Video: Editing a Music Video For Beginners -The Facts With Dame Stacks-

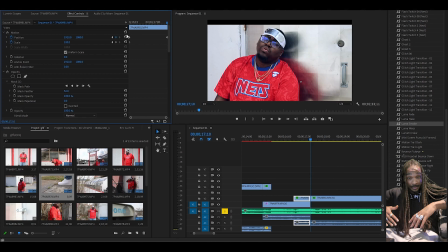12:25 Meaning that where he was drugged down to, I'm gonna undo and he's gonna be back at the top. Because I clicked your little animation button right here and it actually alarms that little clock,
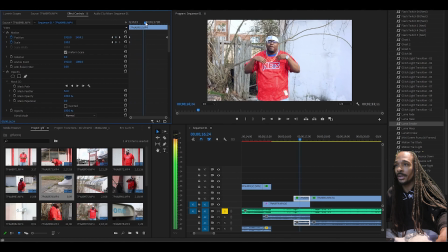12:36 now he's gonna do what I told him to do. So if you notice, alright, I gotta preset this in a way right quick.
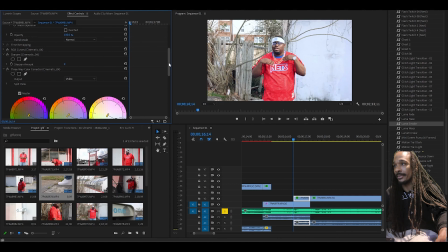12:42 Don't make these mistakes, y'all. You won't have this problem because you won't have this preset, hopefully. But now look, see how he comes up into the scene like that?
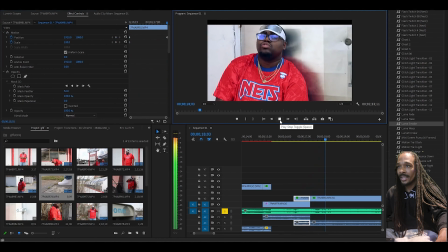12:52 Nothing complicated, just something to make it a little bit more spicy. But look how slow he came up. We don't want that. Nah, we don't want that at all. So slide that forward.
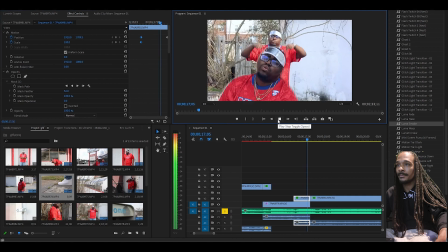13:02 We want it to happen quick. That's better.
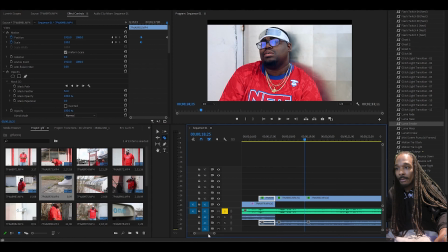13:06 Now, from this point on, we're just gonna keep moving along the song.
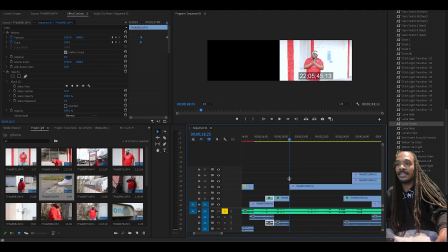13:13 Find it. Now, if you recorded B-roll specifically for certain segments of the song, then you'll know that and you'll know what needs to go where.
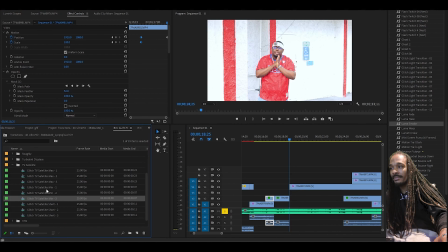13:21 But other than that, you just want to make sure that your video is not stale. So a whole bunch of different cuts.
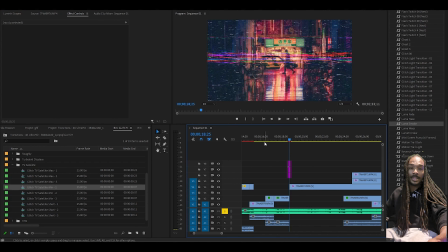13:27 You want to have it splicing in between the different performance scenes that you have, but you got to do it in a way that makes sense.
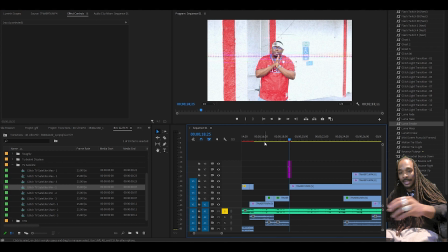13:32 You don't want stuff that's out of focus, stuff that looks stupid, stuff that looks stale. Like, you know what is or isn't a good scene.
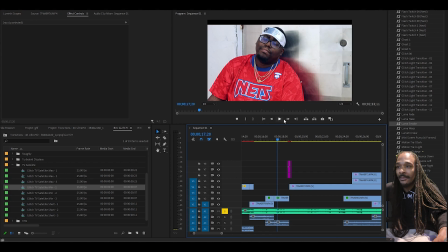13:38 So it's like, just play with it. Go back and forth, and as you see, I'm about to be quiet for a little bit, but that's what we're going to do. I'm about to try to get some progress going. We're going to try to make it to like the 45-second mark, and then we might call it a day. We'll see. Alright,
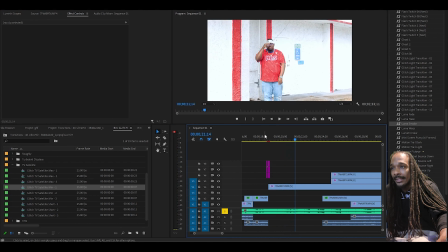13:55 so boom. Now, another thing, don't be scared to zoom in and out. Even if your scene may not be as sharp as you want it
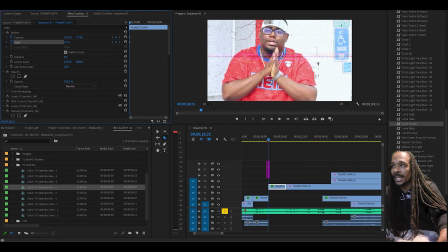14:09 to be, sometimes something as simple as being zoomed in and then slowly zooming out can make the difference between what looks like a lame shot or a shot that's actually dope. So, in this case, zoomed in, zoom out.
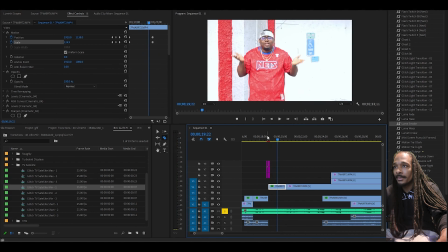14:24 Now, see how easily that just made it look like a little more was happening? Now, another thing I like to do is bass bumps. I love playing with the bass bumps. Now, this isn't something mandatory. It's a preference of mine. Some people say it looks like too much is happening, but long story short is you'll have presets to where when the bass hits, you can make the screen jump.
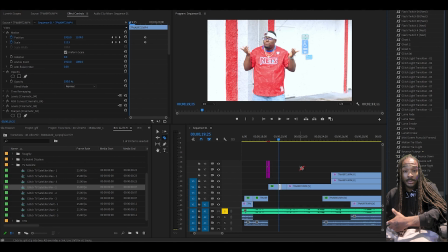14:44 You can also do this manually just by using the scale. But I'm gonna use a preset and I'll teach you how to do it manually in another video.
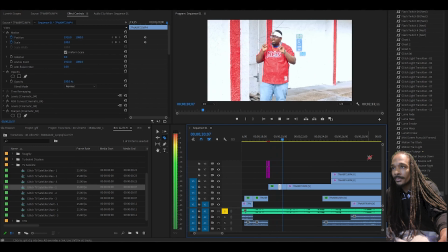14:51 But here we go. Now you see how that was just simple, but it's hard. Now, once again right here, we're gonna use another mask. So Cut out the segment that I want, frame hold options.
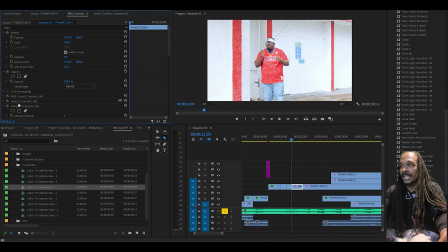15:07 Okay, just like last time. Now, I'm deleting these level presets because they're preventing my mask from moving. Like I said, you shouldn't have those, so you won't have nothing to worry about. It's like, now this mask is going to be a little bit different. It's like, it's nothing complicated still. Same concept.
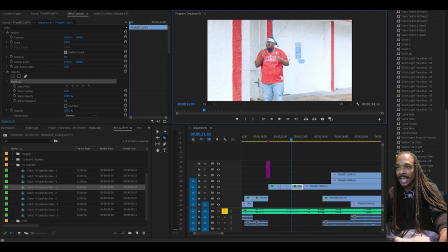15:22 We just about to go around him, but we're using the outlines of these red parts of the wall in order to give us, I ain't going to call it a box because it's definitely not a box. Oh man, my computer being annoying. 1 second, y'all. I hate it when that happens. Now, I should zoom in, but I haven't, so it is what it is.
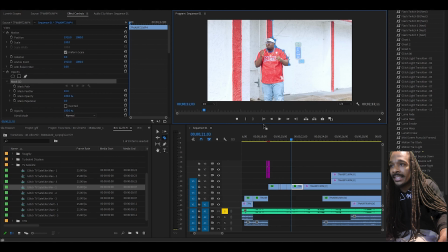15:44 Matter of fact, let me give y'all a little more room to look at because I got my screen so small that it's kind of ridiculous.
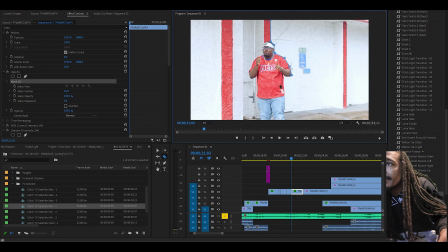15:50 There we go. Alright, so now that you got your mask going, like I said, we ain't trying to be super neat with it because it's simple. Straight across the ground to this red line, straight up the seam, like so. Boom.
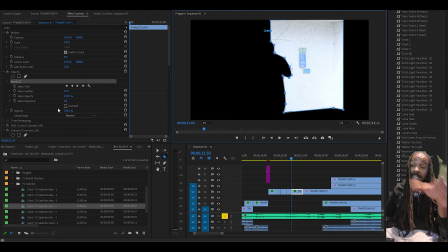16:06 Alright, now if this happens and it's not the way you want it, because this is what I'm looking for, but it's not the way I want it, just click invert, because this is what I'm actually trying to get.
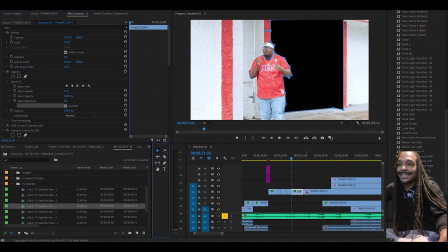16:15 Alright, so you invert it, we're going to drag this scene up, because what I want is going to be underneath it.
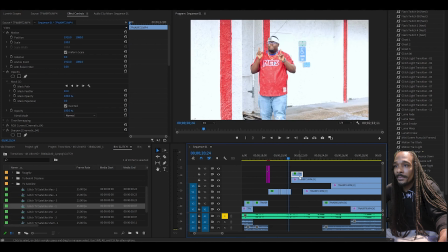16:20 So once this is done, we can go to the start of this scene,
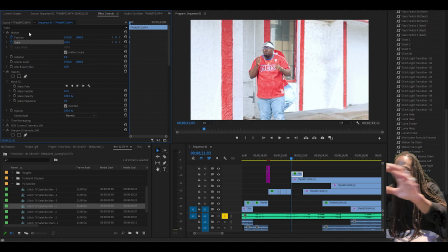16:27 click your animation preset, your animation clocks again, so that it knows you're trying to remember what it's doing.
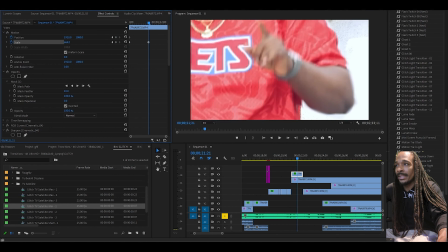16:33 And then boom, something as simple as that, and then zoom in. And if he stays in a way like that, then zoom to the side.
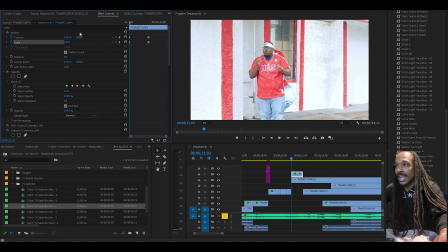16:38 So now we got this.
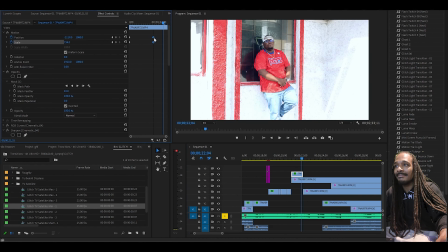16:43 Now look, won't ain't that complicated or nothing. But it just adds a little spice to the video. Now, because there's a nice strong bass hit right there, we're gonna add a bass bump.
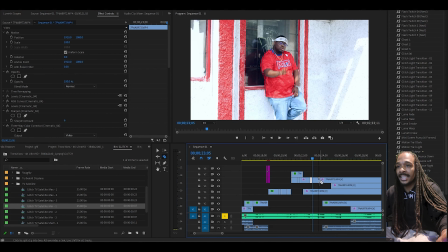16:57 Again. And then we're gonna lumifade this into the scene underneath it. Like I said, just to make sure the things look a little spicy.
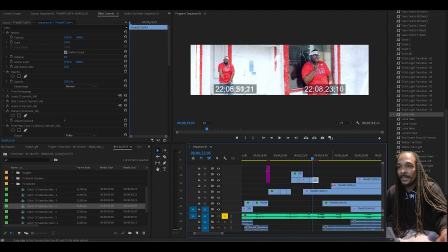17:05 So, draw this one back. Pull this one forward, because I don't even know which scene this is.
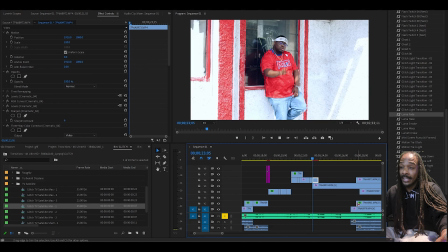17:11 But, we're about to find out.
I'm the shit.
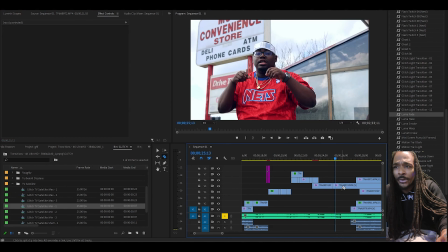17:16 Hard. Alright, hold on. Pause. Alright, so, boom.
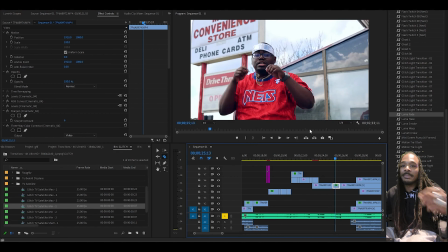17:24 I'm going to put a little slow motion on when he flipped his chain a little, because I like that. That was dope.
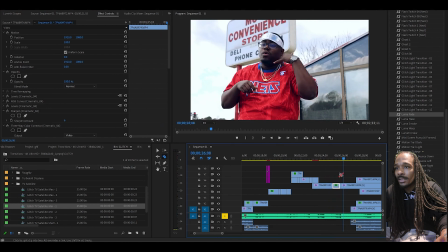17:29 I'm the shit.
Now, right here, everything's going good so far.
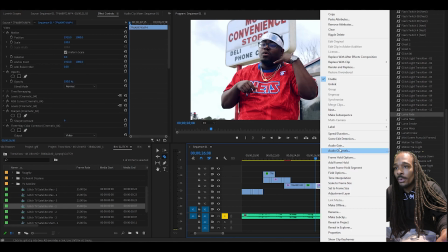17:36 Once again, frame hold option. We're going to hold that frame.
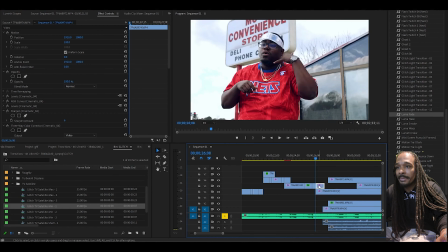17:42 And like I said, we're doing basic edits right now. I'm going to spice it up for real later on tonight when I actually got to get him this product. But I just want to show y'all the basics of how you can take a simple video and make it hard. Now, hopefully your scenes are shot well, but you get what I'm saying.
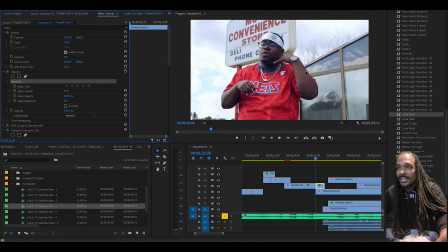17:56 Now, this time, we're going to look for something that's nothing too complicated. I'm going to use this little small slither of this window right here.
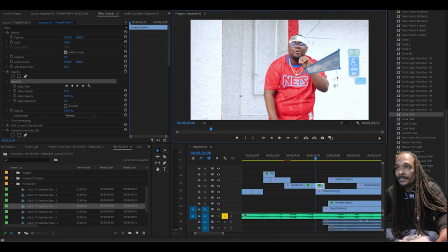18:04 Boom. Invert.
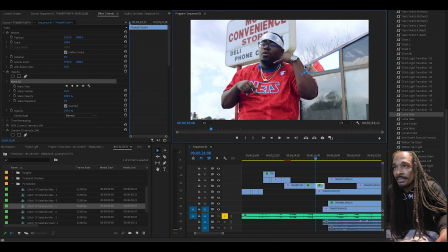18:09 Now, basically, what we're going to do with this little small slither of a window is, you guessed it, we're sliding through that mug. So, boom. Now that your frames are held, click your little clocks.
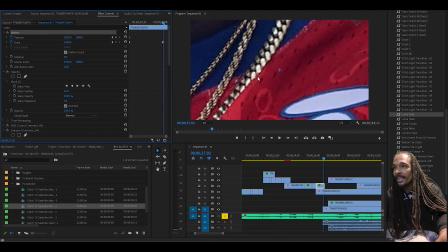18:20 It's like you're going to zoom in all the way. Now, of course, your shot ain't going to be but so clean once you zoom in like that.
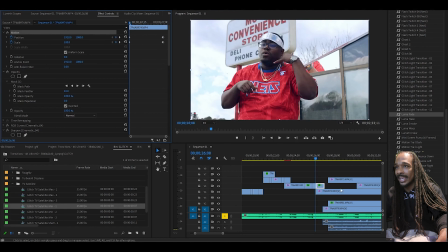18:29 That's why you want to move fast. So now, what do we have?
Word of mouth hit.
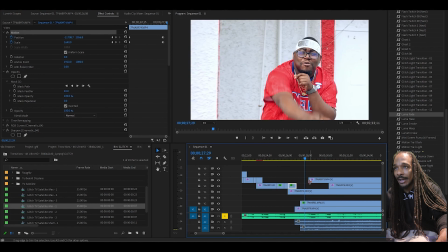18:34 Hard. Now, for this word of mouth hit, we're going to do another simple effect. Nothing too crazy. We're going to take it, hold down Alt on the keyboard, left click it, drag it down, so now there's two of them. The top one, we're going to go to opacity, put it at 50.
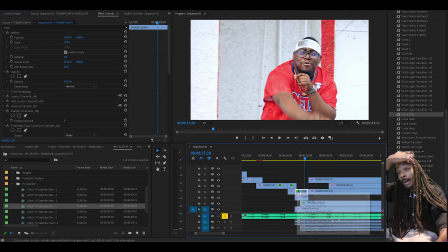18:54 Alright, now the opacity is at 50, I'm going to right click it and I'm going to reverse this particular scene.
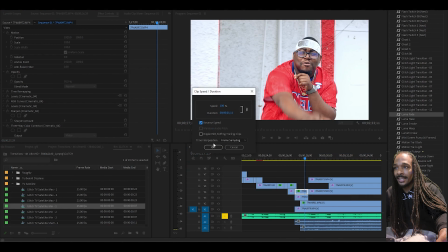18:59 Like I said, it's nothing crazy. Just making something that shouldn't be boring, less boring.
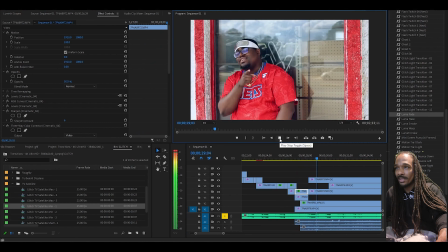19:06 Hey, came from your chick.
Like I said, basic.
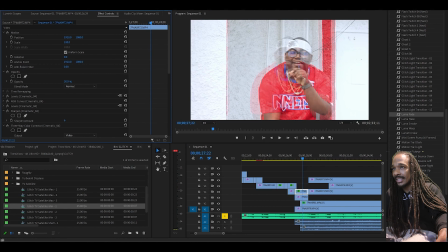19:11 I might make the opacity a little bit less than that because I really don't want it to obstruct the original one but so much. I just wanted to ghost across.
The mouth hit came from your.
Exactly. Alright.
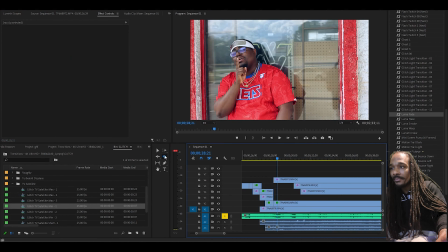19:22 Now, here's where we about to do something a little bit different. If you don't have After Effects, you can't do what I'm about to do, unfortunately. But I'm about to pull out the After Effects for this one. Cut out the segment that I want to use. Alt, left click, drag it up. So now there's two of them.
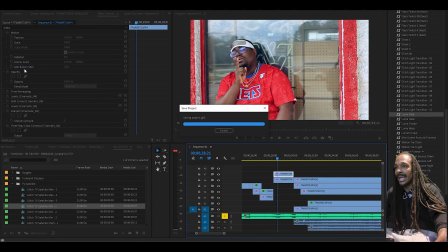19:42 The reason why I do that is because the scene that I don't want the scene to change, but I want to add something to it.
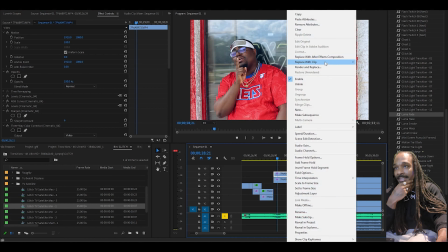19:47 So now we're going to go ahead and add the After Effects. This might crash my computer, so keep that in mind.
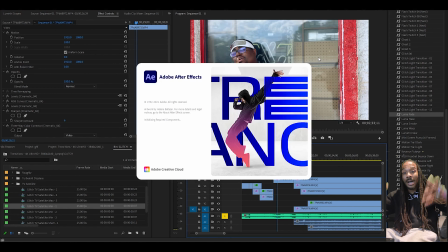19:55 After Effects and Adobe are monster programs. They are annoying. They fail often.
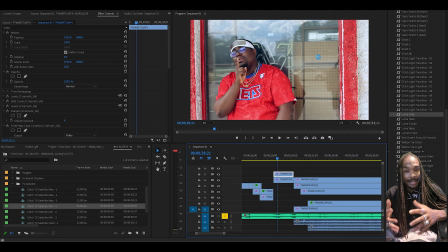20:00 Be sure to save. That is a good practice. You want to save often. Alright. So, you gotta give it a couple seconds to boot up.
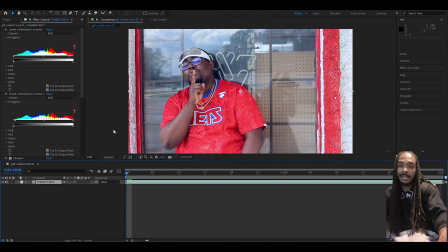20:12 In the project, anything, don't matter. I mean, that is a horrible practice.
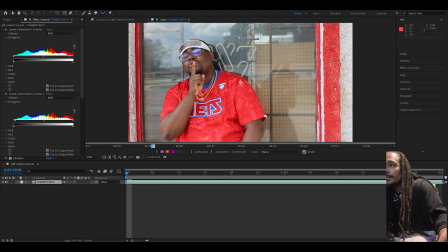20:17 Don't do what I just did. But yes, right here, you got your roto brush tool. This is the layer that I want to work on. Like I said, we're not going into no in-depth After Effects tutorials right now.
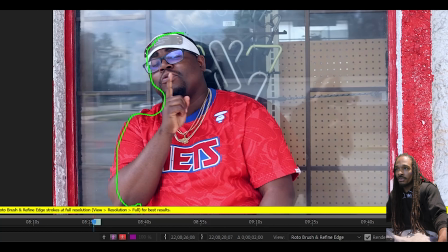20:31 I'm going to very primitively draw the inside of him so that he stands out. And yes, I'm going to go back and fix it.